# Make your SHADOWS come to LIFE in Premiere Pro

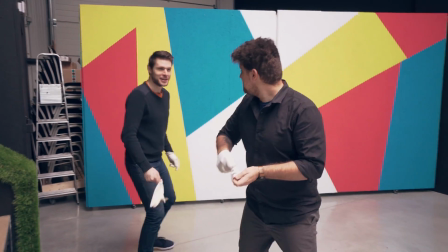0:02 I dare you for a duel! Ah! Ah!
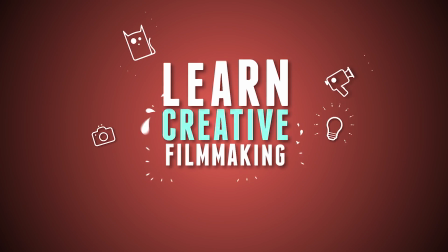Good morning! Or good evening, of course, I cannot know when you're watching this. But one thing I can tell is that... ...you are looking beautiful today. And that is all we need for another exciting episode of Copycat Friday! If you are new to the channel, welcome! This is a weekly series where we recreate an effect or camera technique from a music video or film.
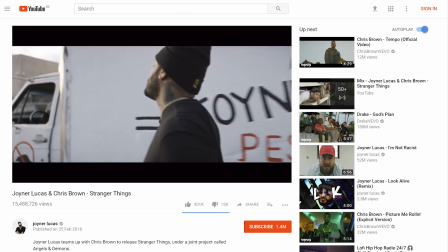0:33 And today is all about Joyner Lucas and Chris Brown. A recent music video where you can see them dancing with a prominent shadow on the wall.
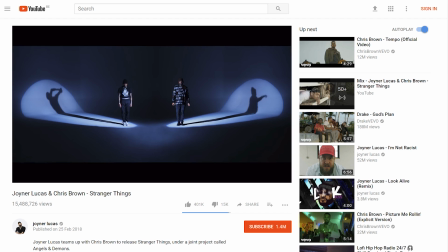0:41 If you look closely, that shadow is moving differently. Magic? Yes. No, just a simple trick at Adobe Premiere Pro. But I first wanna show you guys a very quick way on how to pull off this effect without editing.
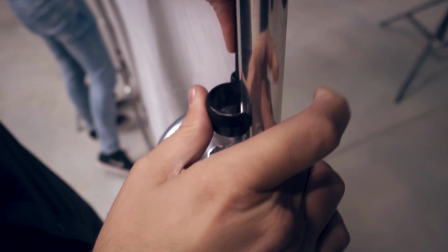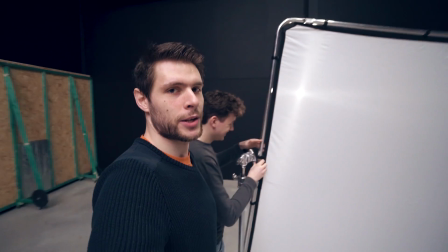0:59 Never ask an intern to set up the 2x2 frame, because they'll break it.
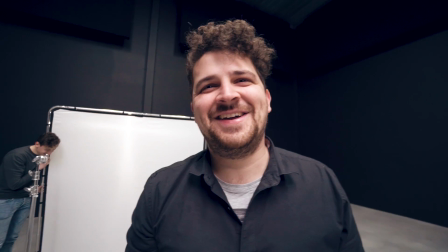1:05 So, Yannick, what are you looking for? A rondelle. I don't know how it's called in English.
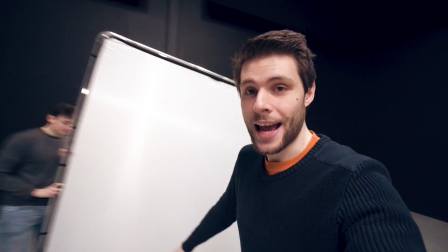1:10 So Lorenzo just broke one of these C-sands right here, and now we are...
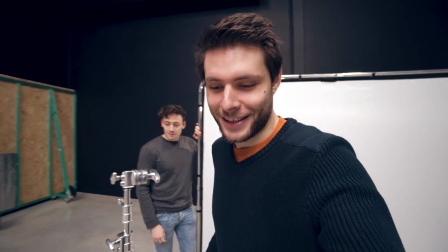1:15 Now we have lost one of these screws or rondellecus, like we call them Dutch, but we can't find it.
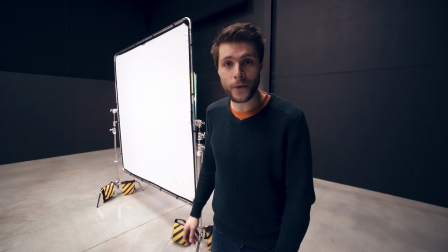1:22 Good job, Lorenzo! So what we have right here is a 2x2 frame, You can also use a curtain or anything else which you can shine lights through.
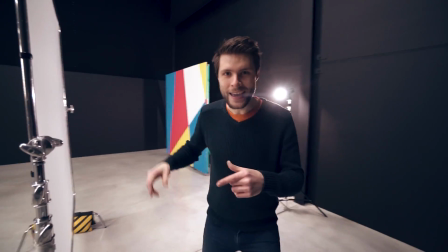1:29 Because behind that framing we have a light. So, if it would stand between this frame and that light over there, I would cast a shadow onto it.
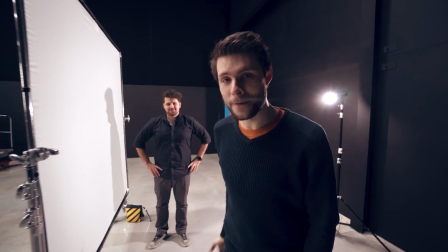1:36 That means if my colleague Yannick is going to stand between that frame and light and I'm going to stand on the opposite side like this,
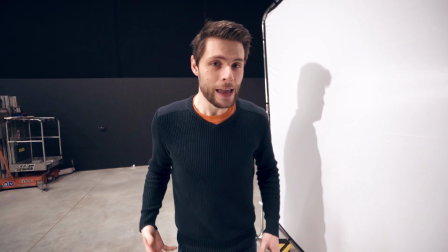1:43 it seems like Yannick or Yannick's shadow is my shadow. So, if I would raise my hand, it kind of seems like I'm doing this.
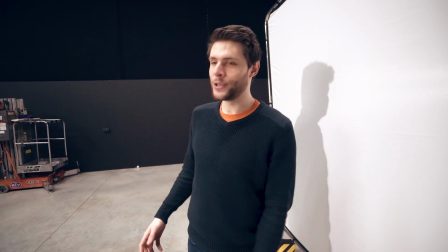1:51 Pretty cool, huh? But then suddenly I would do something else, for example, just stand here and my shadow is going to dance or do something crazy.
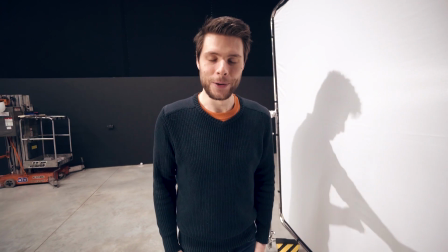1:59 Look at that! Magic! No, it's not, it's just a filming trick.
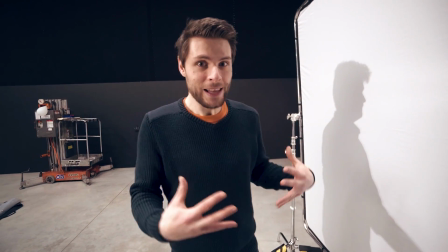2:04 Now, guys, to make sure that this shadow also seems like it is my shadow, we have a softbox light over there.
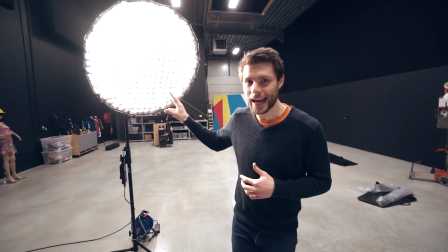2:10 And I'm using a softbox because it is very important that this light is not going to cast actual shadows of me on this screen.
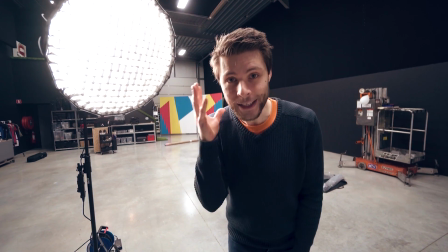2:18 So, that way I have frontal lighting and it seems like that is my shadow.
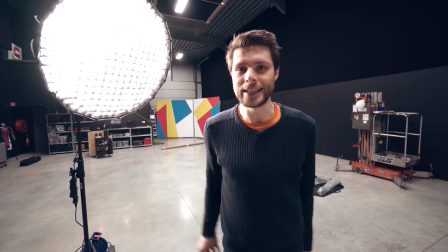2:23 So, that's the idea behind it.
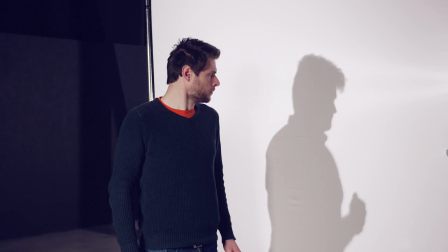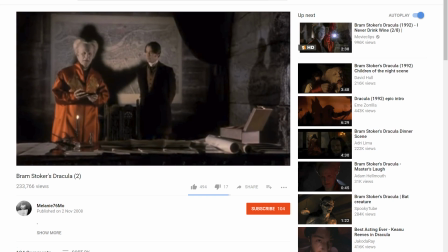2:34 That was stupidly simple, but it's actually done quite often like this in films. The second technique is through a simple editing trick and the setup for that is a little bit different.
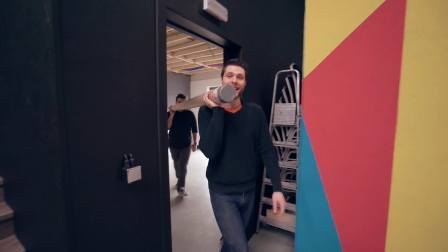2:44 We have a new package! It's a long package.
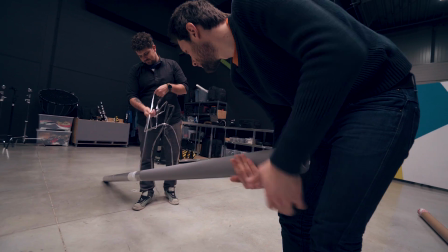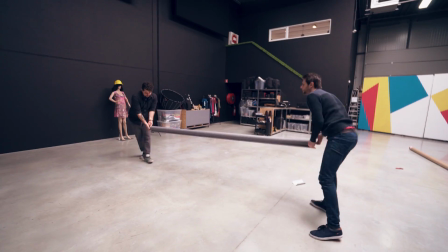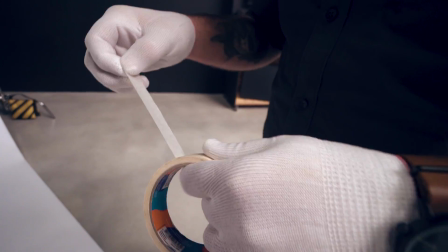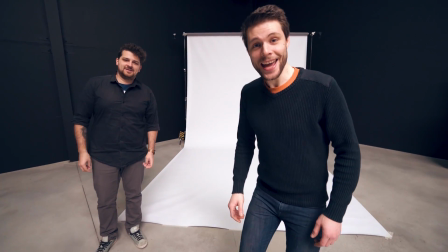3:04 Now it's time to set up the lights! Janet, catch!
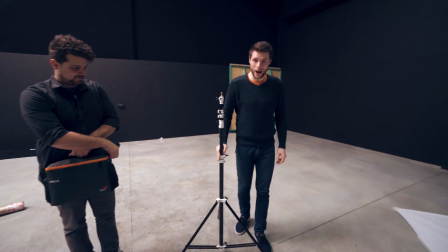3:12 So, for the lighting, we're just going to need one big spot of lights.
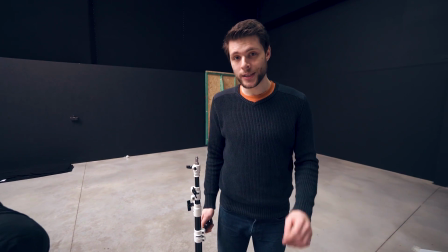3:17 Important is that you are working with hard lighting, because if your lighting is going to be soft, you won't see those hard shadows.
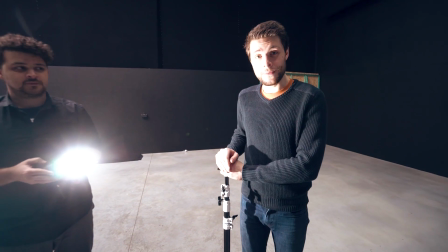3:22 So, we're going to use these Stella lights for that, we've actually made a dedicated video about these lights, which you can find also a link to in the description below.
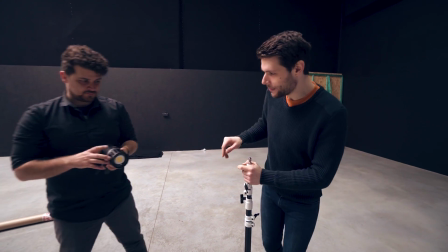3:29 Anyways, these lights are pretty awesome in a way that they work just with the battery,
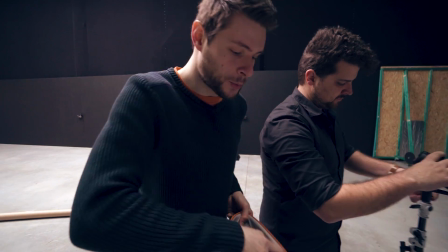3:33 and they also come with a ton of accessories like this Fresnel
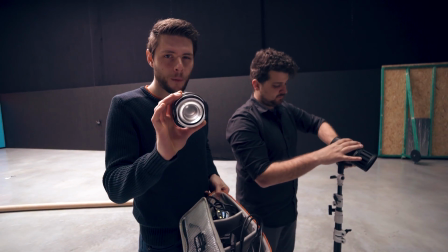3:38 mount. and this mount will kind of bundle the light more so that we have a more direct beam,
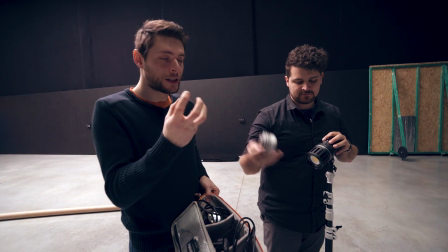3:43 much harder light source. I'd like to do a quick shout out to Rocketstock, who is sponsoring us today. They've recently launched a brand new transition pack called Tidal.
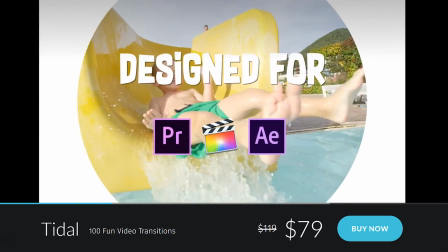3:56 It's a collection of more than 100 very fun transitions in a water or wave type style.
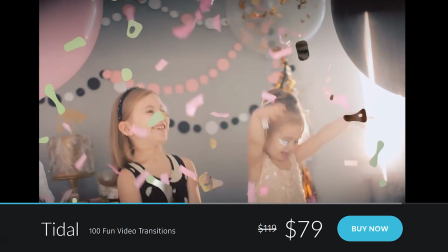4:01 And the cool thing is that it works in any video editor such as Premiere, After Effects, Final Cut, it doesn't matter. So make sure to check it out by following the first link in the description below.